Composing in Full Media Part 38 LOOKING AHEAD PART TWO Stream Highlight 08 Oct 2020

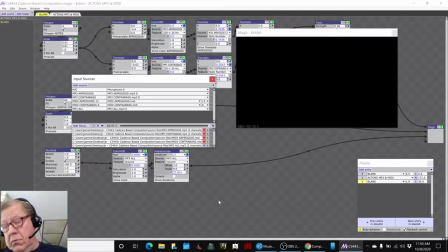So, that concludes today's stream. What we notice in watching the animation, when there are no notes playing, it defaults to red.
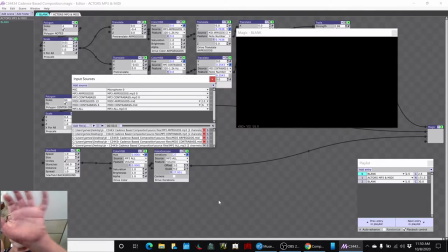And so there's a very visual separation. Remember, there's three sections, and at each section, it defaults to red. So visually, it matches what we're hearing in the transitions between the three sections, and that's kind of pleasing.
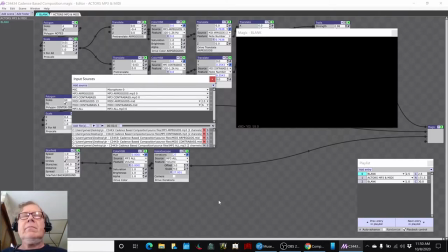Another thing that really stands out is we're driving the star field with the the volume of the overall piece, and we're driving the kaleidoscope iterations, which is the number of reflections.
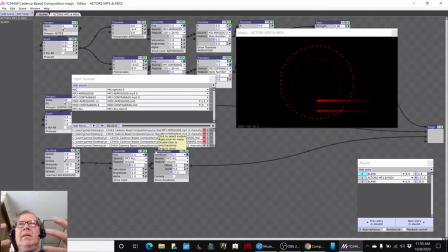So it's almost like the kaleidoscope is a tuba bell that represents that deep, the contrabass and the horn. Somehow those together sound more like a tuba than the tuba does on this program, to be honest.
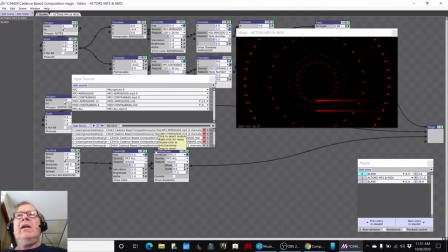And so the bell is vibrating as it gets loud.
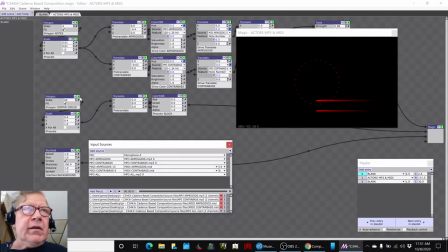And we used a center blocker in here to see. We're covering up the center, so you can't see that. Yeah, there it goes. And that way, the music plays. These little tracks play inside of it.
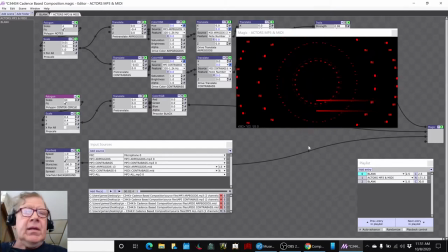Sure, they do. Yeah, they do. Here. If we didn't hide it,
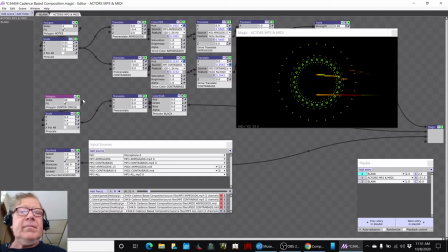it would be visually confusing. See, that's confusing. That when you put the black hole in the middle, it looks cool.
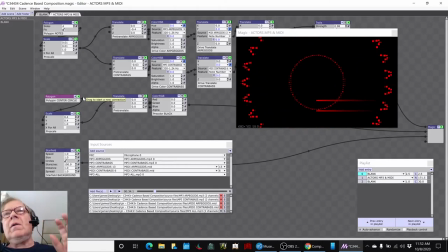So we really interacted with the animation a lot, orally adding a way of how we experience this music, the visual as well as the aural get added. So that's pretty cool.
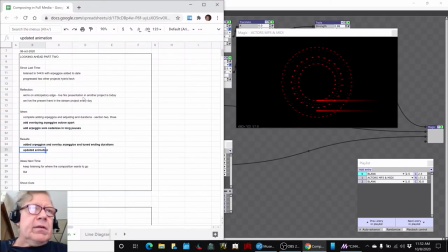So our next steps are to keep listening to where the composition wants to go. We're going to render the movie. And our good old favorite, to be determined.
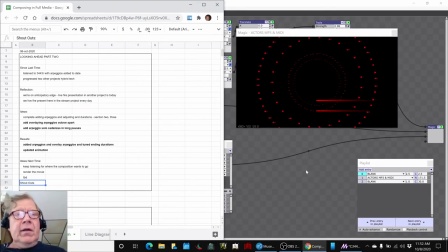So that ends today's stream. Thank you, as always, for your time, attention, curiosity, and interest.
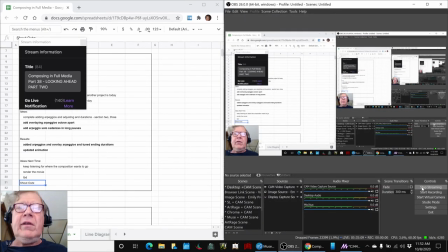We look forward to seeing you in the next episode. Please do come back. And as always, keep on streaming.